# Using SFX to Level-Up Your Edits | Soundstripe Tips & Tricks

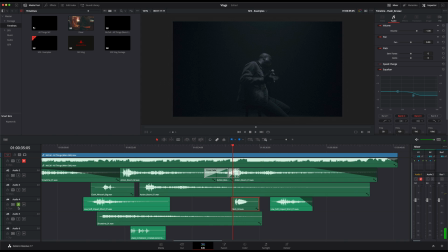[8:41]
So here's that. And that mixed with this action boom, I think added a lot of energy to it. So again, here's that.
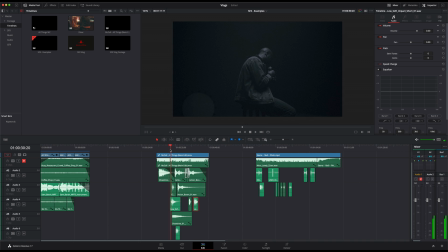[8:53]
So one thing I wanted to point out about a piece like this is, obviously I'm just showing you a small sample of the whole piece,
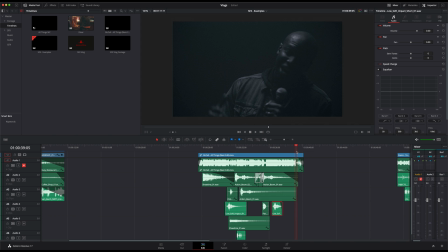[9:00]
but this is like a 3 or 4 minute long video.
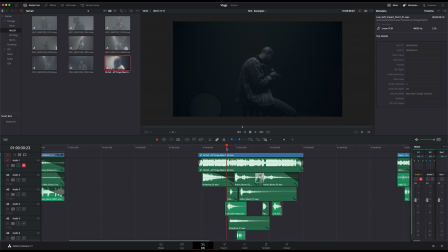[9:05]
A lot of the times it's tempting to add a sound effect to every push in, every light pop.
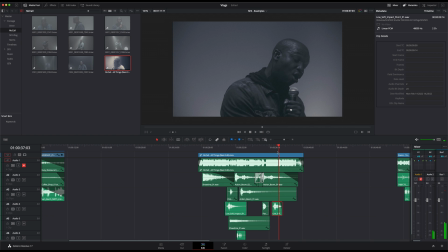[9:13]
But I think, again, going back to sound fatigue, it's important to use sound effects sparingly.
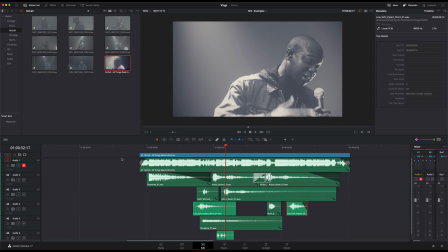[9:22]
So again, this was maybe a 20-second example from a 4-minute piece,
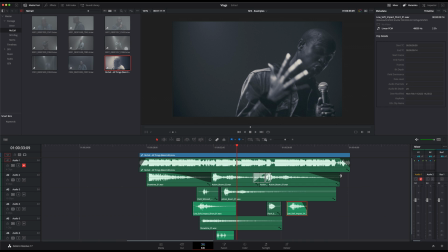[9:29]
but I would not be doing a soundscape like this to the entire 4 minutes. I think it kind of loses quite a bit when you add a sound to every single thing.
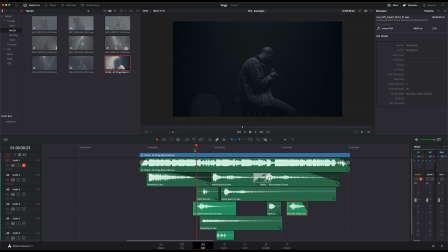[9:42]
So I kind of tried to pick a moment in this piece where there was a lot happening. So at this particular time, there's a push in, a bunch of lights go off,
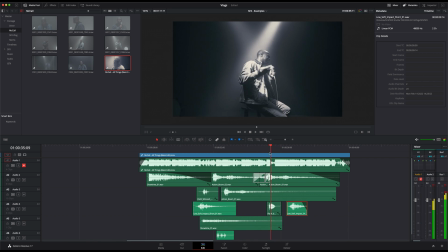[9:52]
we jump back out, and then a bunch of lights kick on again before another push in.
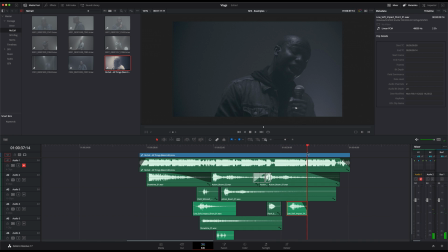[9:57]
So it was a good section where there was a lot going on, and lyrically, I think it kind of matches the intensity of what he's saying, what the artist is saying, and his actions and movement. So I think using sound effects sparingly in longer pieces is a really important thing to be mindful of.
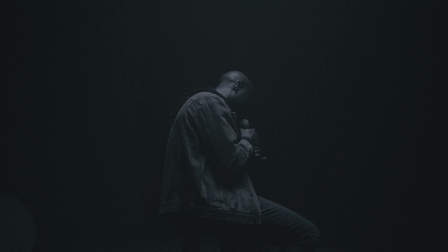[10:16] Yeah, cause we came a long way, and that's why the songs say that I can do all things.
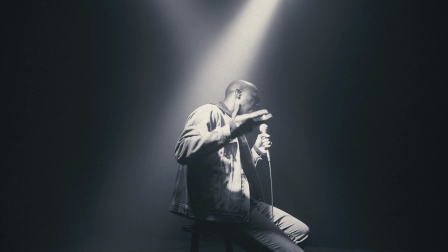[10:21] I can do all things. I can do all things. Yeah, got out of my own way.
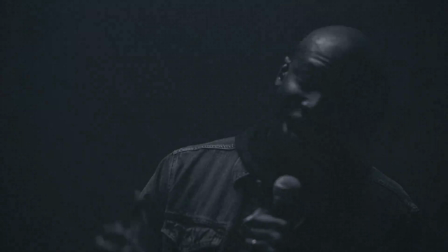[10:25] Got out of my own way.
All right, guys, I think that's gonna do. I hope you were able to learn some cool stuff about sound design and creative use of sound effects that you can incorporate in your own videos. We'll see you on the next one. Transition!